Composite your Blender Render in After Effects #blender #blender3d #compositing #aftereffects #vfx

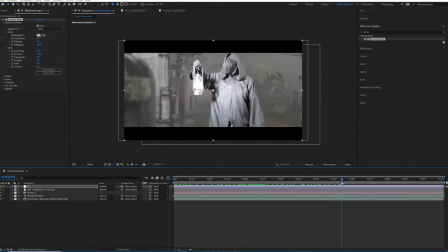495s
And by reducing the contrast, we're getting a brighter image because we are adding contrast within our LUT.
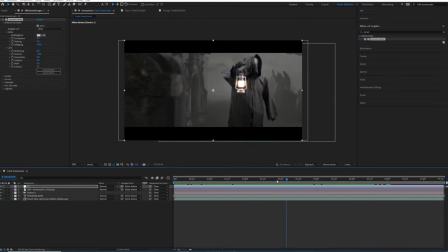501s
So this way we can just ensure that our look is not too contrasty and too dark. And we can do that in the creative section. So you can see here's the preset for LUT, and we can open up this drop down menu and search for some LUT.
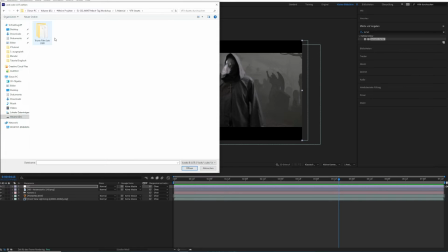517s
And in this case, I've prepared my LUTs in the asset folder. As mentioned before, there's the Triune Film LUT. We will take the Joker LUT because it's a nice greenish tint.
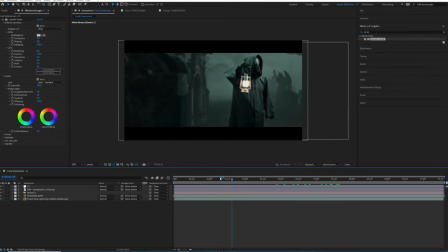531s
And by doing that, you can already see that both of our elements, so the background render from Blender and our footage, is a little bit better connected this way.
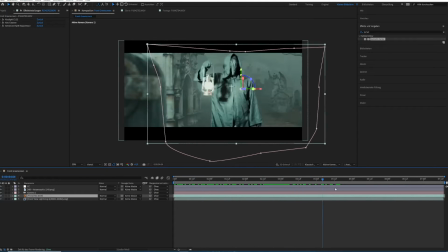542s
So both have now a greenish tint.
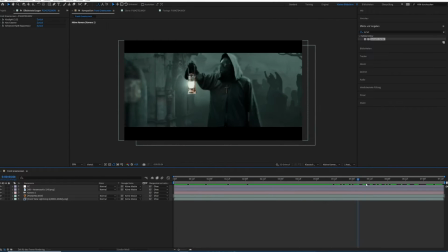544s
And now it feels like they're a little bit more connected, or feel like one layer because they share the same color information.
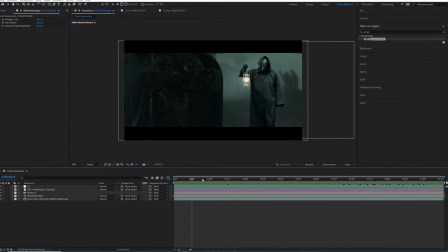551s
So it's a cheesy and a cheap trick, but it will do the job for us. And next up, let's focus on our sharpness. So as you can see, our pest doctor is still sharp, but in the camera movement, he should be sharp at this stage.
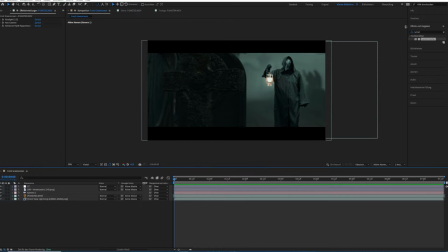566s
So let's integrate that. And we can do that by using a different effect, which is the camera lens blur. There's a very terrible name in Germany, which is called Kameralinsenweichzeichner. So the German words for all of these effects are really terrible. But anyway, let's implement that.
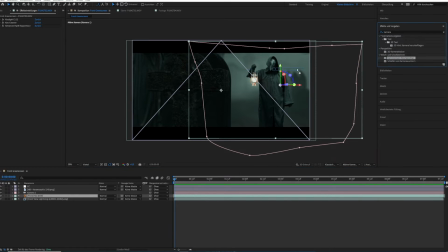584s
And we can put that directly onto our pest doctor layer. And we can do this by drag and drop this one here, or we can put it here. And as you can see, he gets immediately a little bit out of focus. but it's not enough.
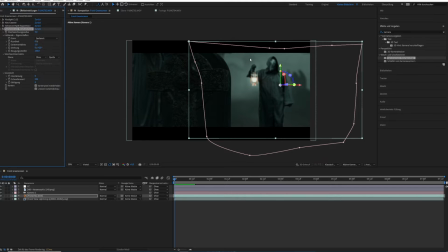598s
I think if you just compare the shallow depth of field with our Pest Doctor, we need to raise this up a little bit more, so maybe something like 14. And that feels a little bit better. And now we just have to animate our camera lens blur effect. So starting here, where the focus is totally on the tombstone,
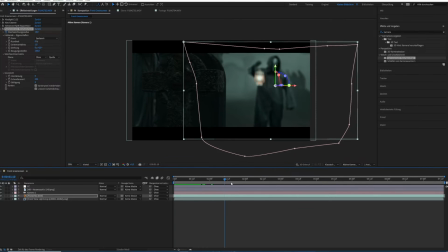618s
and while the camera is rolling, we can shift focus to our Pest Doctor, maybe around here,
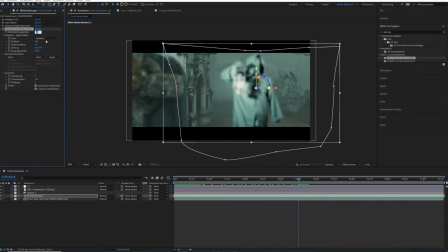626s
and put it back to, let's say 1. So we don't get a completely over-sharpened, or let's say 0.5, something like that. So he's a little bit unsharp.
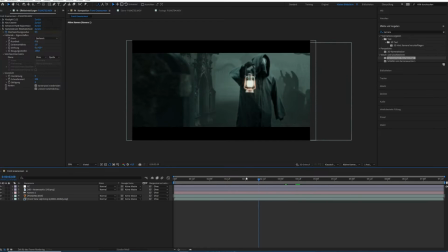637s
So we get this digital look out of the footage a little bit, because for me he's too sharp, and if we just change the resolution to full, he's still pretty sharp.
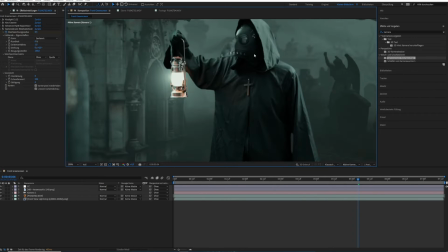648s
So if I do that, it's a little bit better. So I think 0.5 is a good value. Now we have to bring down the resolution once again, because otherwise we don't get any feedback from After Effects for pre-rendering.
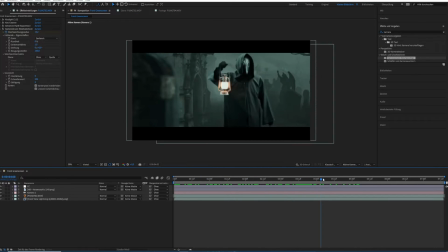666s
And yeah, we just changed like 2 settings, getting letterboxes, getting a little bit of color, and changed the focus. And really now both of these footages look much better, at least in my opinion. And we can tweak this furthermore. So what I'd like to do is to change the color of the Pest Doctor a little bit.
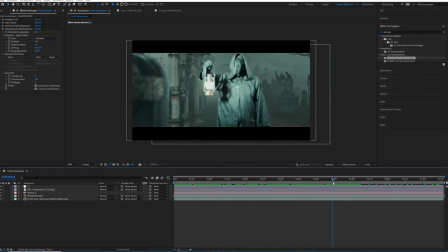685s
So as you can see, especially the lamp is totally oversaturated, because it feels like a night scene, and at night colors don't pop up that way. So maybe we can go into a different effect, which is a tint, and we can put that onto our Pest Doctor.
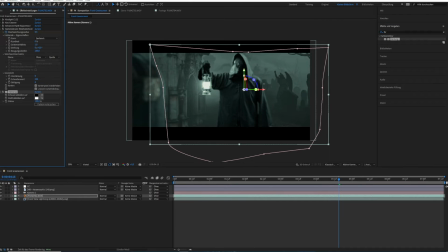702s
And this is now, of course, black and white, which is too much. But maybe we can bring this down to like 30%. So let's see the before and after, before, after. Maybe we can even crank this up to 35.
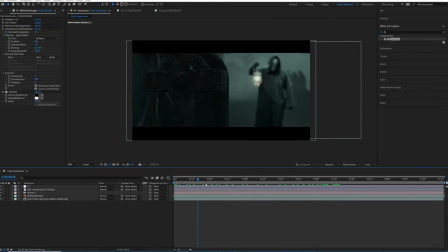717s
Something like that. So he's a little bit less colorful, which seems to be better for this nightish scene.
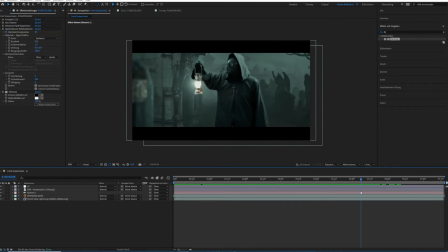725s
Okay, so that looks good. As a next step, we can implement a little bit of darkness, because for my taste, he's a little bit too bright, even though the light matches a little bit better now. But I think we can do another lumetri effect on him.